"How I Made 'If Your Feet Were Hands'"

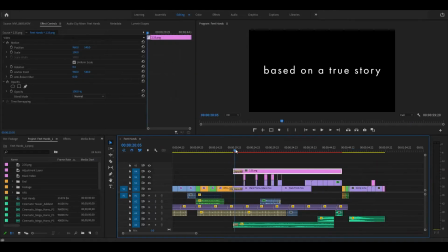716s
There you go. So underneath this whole thing, I've got, what is this?
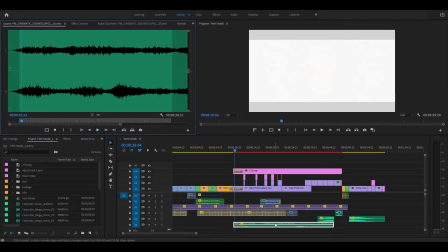721s
This is, I have a bunch of these cinematic soundscapes, just, like, in a library somewhere that I've collected over the years. I have a ton of just video garbage in folders like this. Maybe I'll show those one day, but that should be getting picked up.
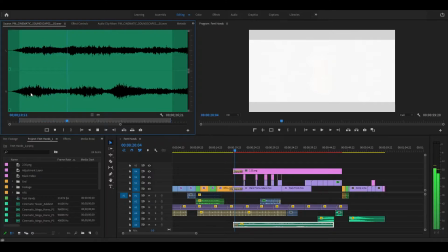740s
That's just a little bit of, like, it's a soundscape, you know? It's just some tones underneath to kind of set the mood.
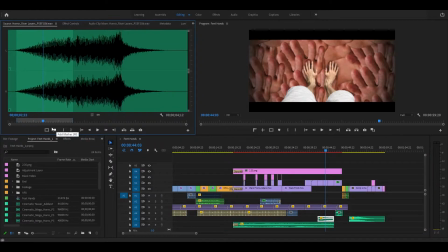748s
And then we have this, which just kind of builds tension. and I cut it I cut it short to sort of create that that
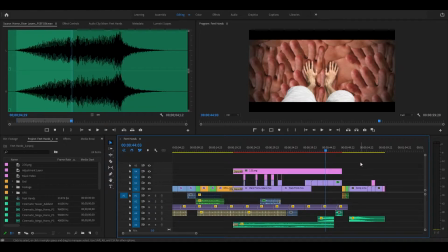763s
create a moment you know a moment for the feet hands to flex that
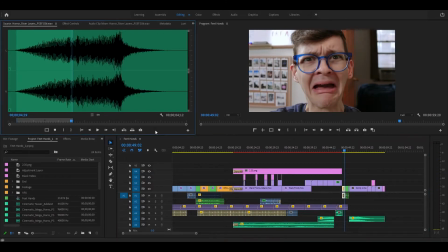772s
hard cut instead of getting to peter out makes it a little more dramatic the clip itself comes to a natural conclusion but it's a little bit too long for my purposes, and I wanted that hard cut.
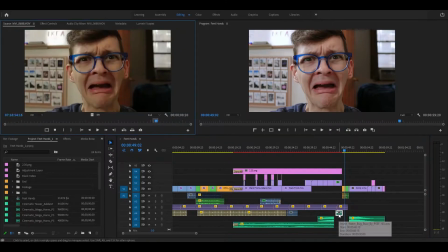790s
And then this, whoops,
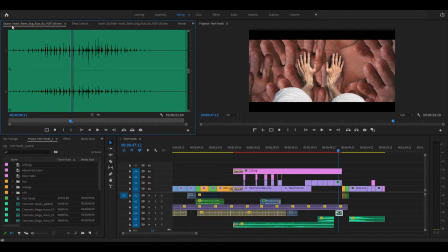793s
this, rather, sound effect is just a little bug buzz sound effect, a bug buzzing. I think, I can't tell if it's real or if it's an artificially created sound effect, but it's horrible,
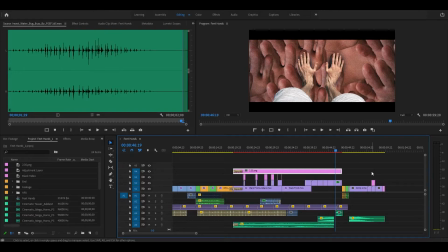809s
and I thought it It sounded great for like bones cracking or muscle stretching or something like that for the scene.
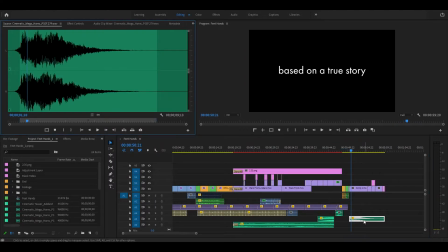820s
So that was great.
What?
And then this is just a cinematic mega horns clip. So I just cut off that little beginning part where it kind of intros itself and just went right into the...
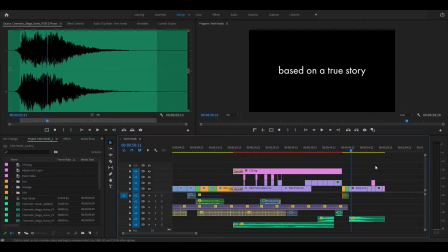840s
right into the blah so there you go there's those
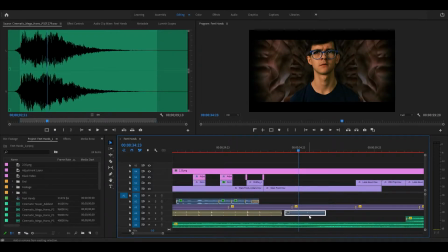845s
are your sound effects what is this guy oh it's just some more slapping
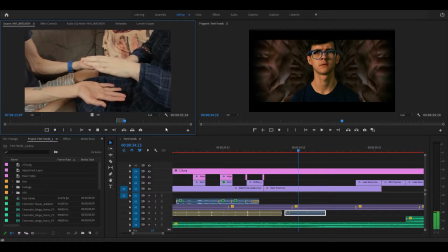850s
oh this is the slapping slowing down because uh in this shot i am i'm slowing down as i realize hey wait a minute this is messed up
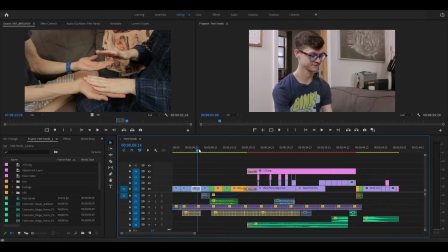864s
Yeah. So that's pretty much it as far as the timeline construction goes.
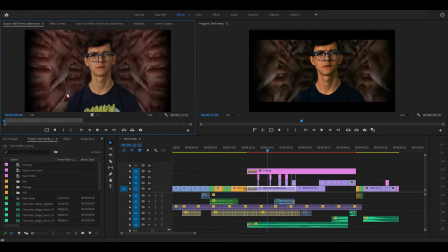872s
This is a rendered out effects shot. I can show you that full size without any bars.
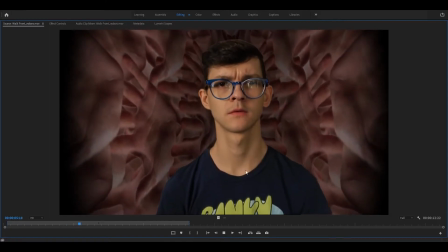879s
It's just me walking forward or looking like I'm walking forward in front of a green screen. And we'll get into After Effects and show all this off.
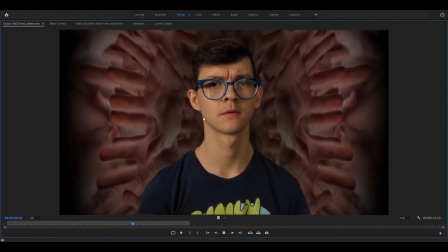885s
Some hands moving in the background.
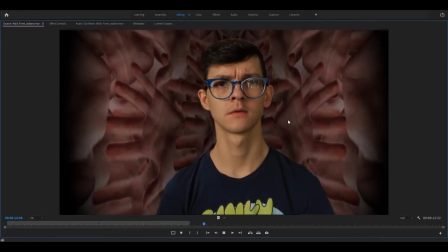887s
This was kind of a complex I mean most of the effects shots were complex to create I spent a lot of time on this video it was very difficult to put
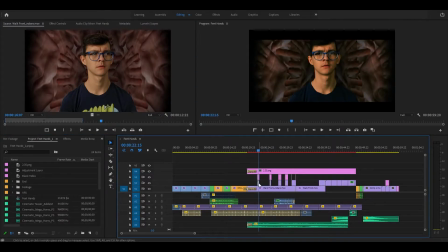895s
together and then the other effects shots I may as well play out here in Premiere because I actually have them rendered out
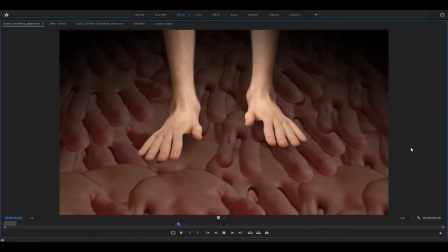904s
if I try to play them in After Effects they won't they won't render quite as quickly this is to me this might be the most horrific shot.
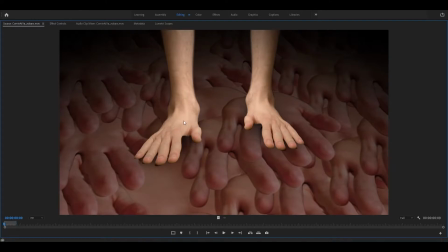914s
Oh, it's so, it's just so bad. I was able to get the blend on these just right. If you look close enough, you can see where the seam is, but with,
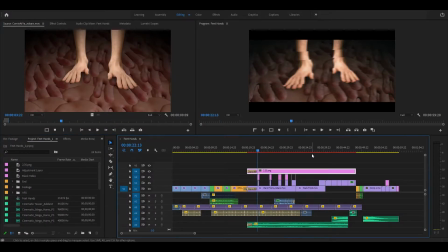929s
you know, with some effects thrown out over top, that looks fine.
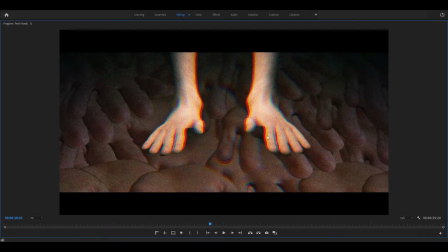936s
A little bit of noise, a little bit a blur, a little bit of a chromatic aberration.
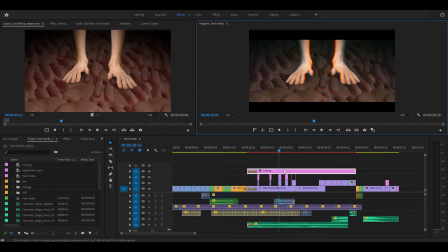943s
No one's the wiser.
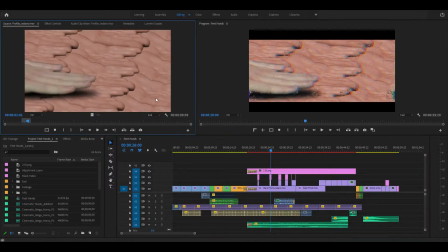945s
And then we've got, of course, also in contention for the worst.
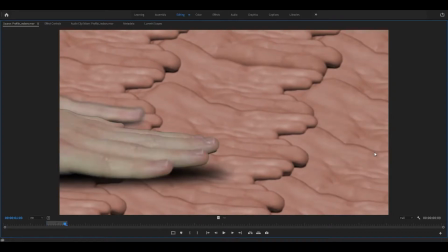955s
And the motion is all fake. I just animated myself in After Effects. I did a pretty damn good job, if I say so myself.
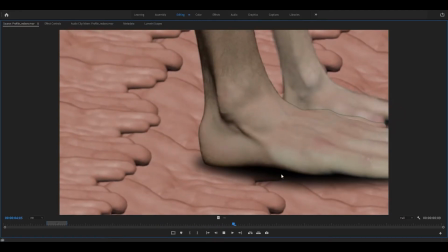962s
It looks all right, and the shadows underneath.